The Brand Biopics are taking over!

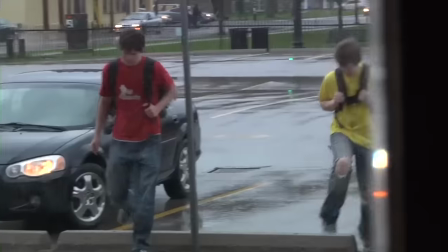This is Matt Johnson, an independent filmmaker whose previous work includes his award-winning debut film from 2013,
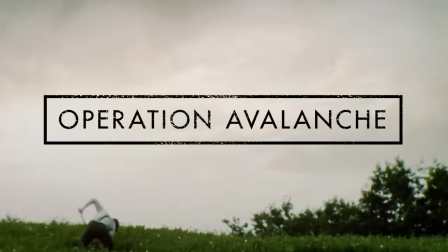The Dirties, and also 2016's Operation Avalanche, both of which he wrote, directed, and starred in.
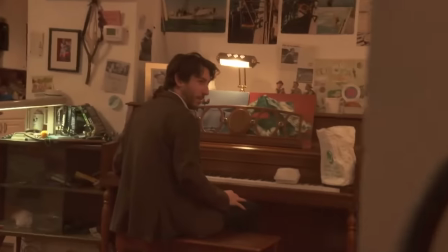He's also known as one half of the Canadian comedy sketch series, Nirvana, The Band, The Show.
This is such a danceable song.
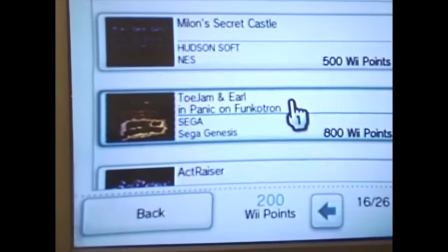Whose sketch called Update Day about the Wii Shopping Channel still lives rent-free in my head.
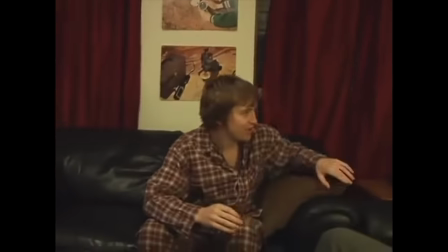Because everybody knows about the Wii Shopping Channel. Yeah. And everybody loves to shop on it every Wednesday.
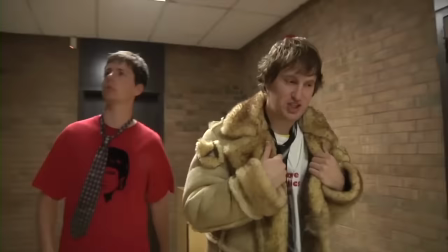Johnson's previous method of working involved loose grips with lots of improvisation, and decisions like blocking were worked out organically in the moment.
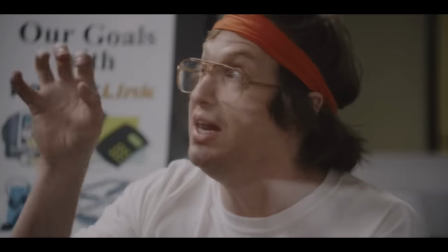Blackberry was the first film he made with actual planning, a more solid structure, and professional actors.
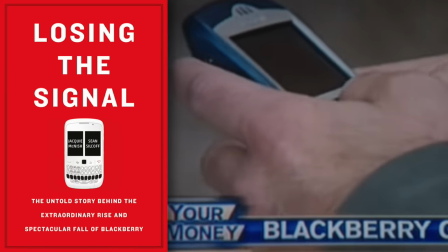After reading the book Losing the Signal, the untold story behind the extraordinary rise and spectacular fall of Blackberry by Jackie McNish and Sean Silcoff,
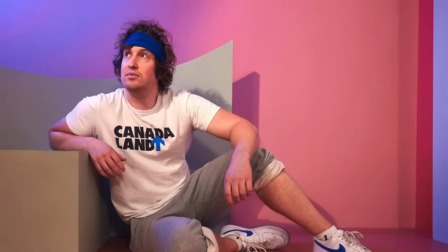Johnson chose to adapt the story of the Canadian company partly because Johnson is a Canadian filmmaker himself and wanted to tell a Canadian story,
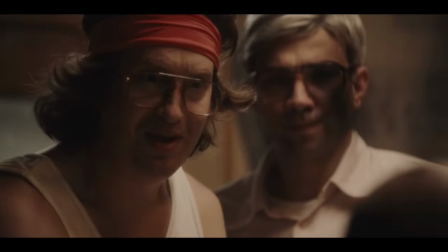but also because he was looking to create a more accessible film that could be enjoyed by a wider audience whilst maintaining his signature style. Johnson continued to research extensively and met with not the big players of BlackBerry's history,
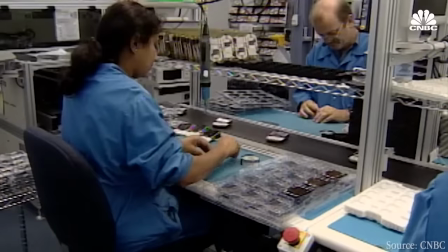but with the nameless engineers and employees who were really the beating heart of both the company and the film's ethos.
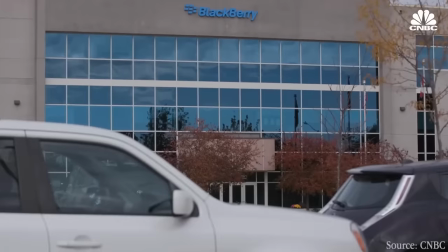What Matt Johnson came to realize was that his film wouldn't be about the history of the BlackBerry company and their products, but rather what he calls a psychology exploration of three very crazy people.
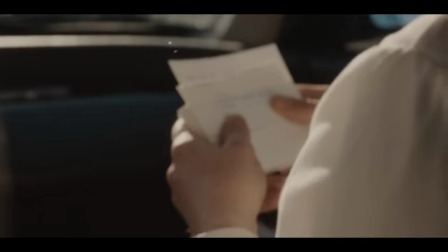Even from just the first few minutes of the film, BlackBerry's distinct look and style is immediately evident, and for me, very much appreciated.
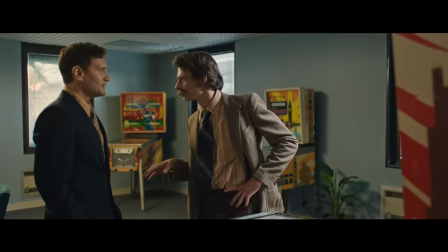Every film I've mentioned up to this point has had a fairly similar look and tone, but Blackberry cuts through as something wholly unique.
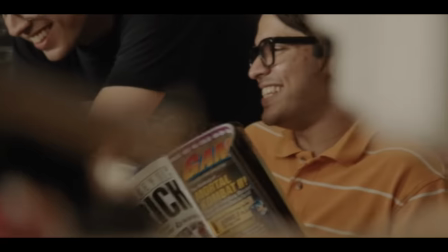Johnson wanted it to look like what he calls a fake documentary.
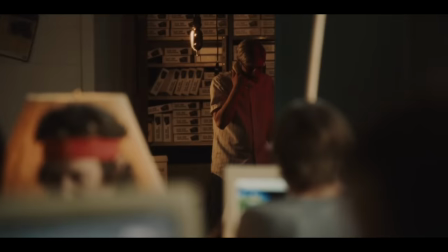And with the use of super long lenses in every shot, you as the audience feel like you're peeking into something classified and confidential.
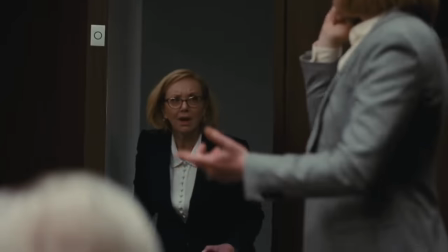It actually reminds me a lot of how Succession is shot and with the corporate white collar setting, there's plenty of links between HBO's brilliant TV show and the film Blackberry.
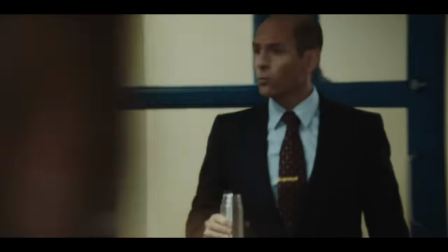The first sequence, before the opening credits, wonderfully shows us exactly who the, in Matt Johnson's words, three very crazy people are.
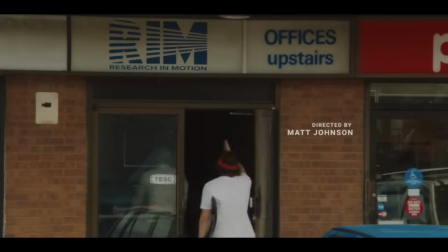We have CEO of small-time tech company Research in Motion, or RIM for short, Mike Lazaridis,
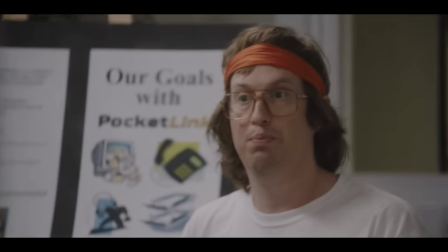played by Jay Baruchel, and his friend and co-founder of the company, Douglas Friggen, played by Johnson,
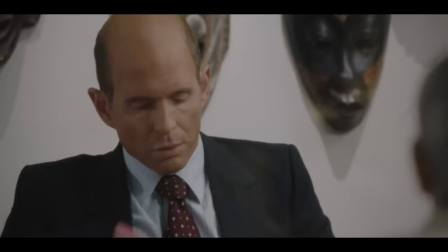who are about to pitch their pocket-linked cellular device to wealthy businessman Jim Balsillie, played by It's Always Sunny in Philadelphia star, Glenn Howerton.
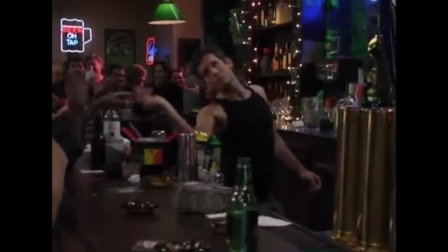Boys are out tonight, huh?
Whilst waiting for the meeting to start,
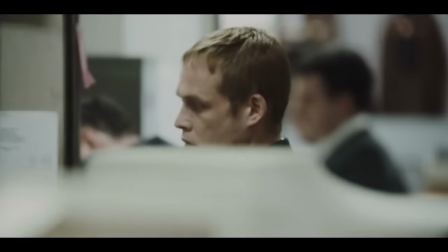we can observe a clear divide between the bland corporate world and RIM's playful tech startup energy, complete with Doom t-shirt and headband.
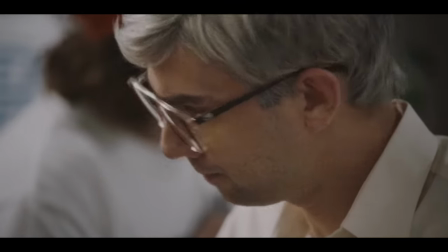I finally understand that quote. When you grow up, your heart dies. That's from Breakfast Club. John Hughes.
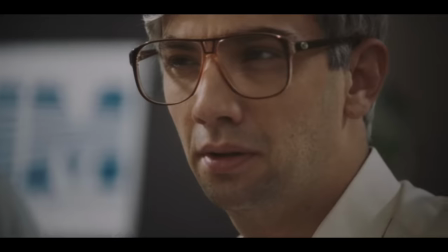Do you hear that?
Mike becomes distracted by a low hum in the office.
There.
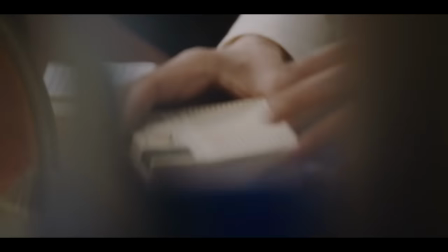And identifies it as an intercom on Jim's desk that's made in China.
The mark of the beast.
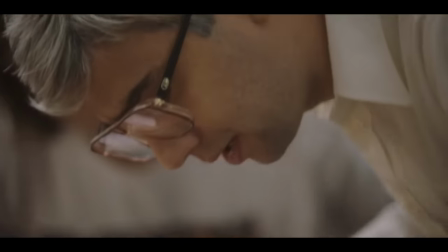He opens it up and asks Doug for a paperclip.
He's gonna fix it. That's a guy's thing.
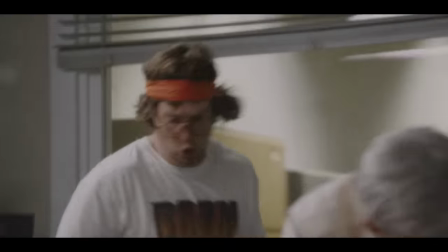That's a guy's fucking thing.
Doug then starts to panic. Meanwhile, Jim's wrapping things up with another executive.
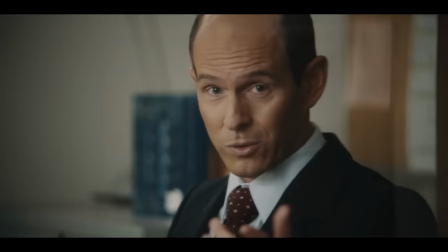He wants to run the new division of his company. In his ambitious plea to his boss, he also cuts down a fellow employee based on their appearance and uses vulgar language towards another.
Watch the fuck out! Oh shit!
From these initial seven minutes, we learn everything we need to know about these guys before the pitch has even occurred.
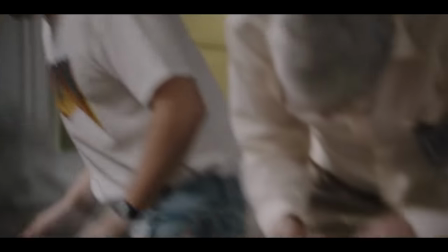Mike is an obsessive perfectionist with ADHD tendencies and the bane of his existence is shoddily made products manufactured in China.
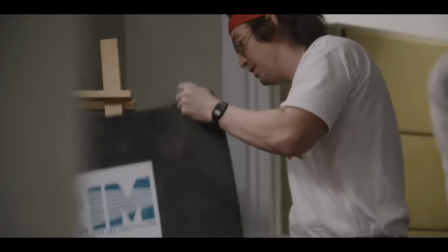Doug is a young-at-heart movie lover and hobbyist who simply wants the best for him and his partner.
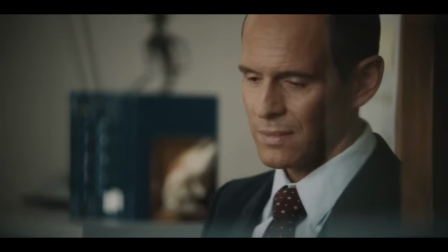Jim is an egotistical corporate demon willing to cut anyone down who stands in his way.
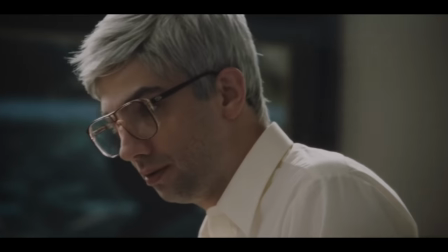The essence of Mike and Doug's Pocket Link pitch is that they want to utilize the free wireless internet signal all across North America that no one has figured out how to use properly.
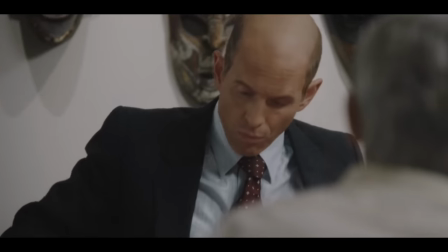There's free internet in this room right now.
This would power their ability for the Pocket Link to use email from device to device.
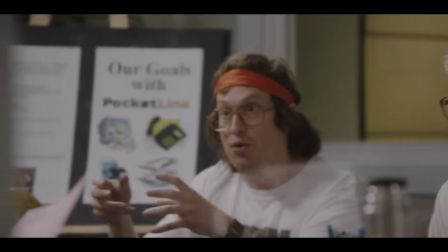Okay, picture a pager, a cell phone, and an email machine all in one thing.
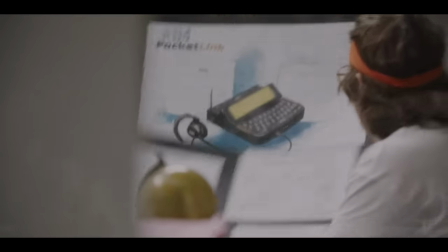Something that had never been done before, aided by a full keyboard built into the phone.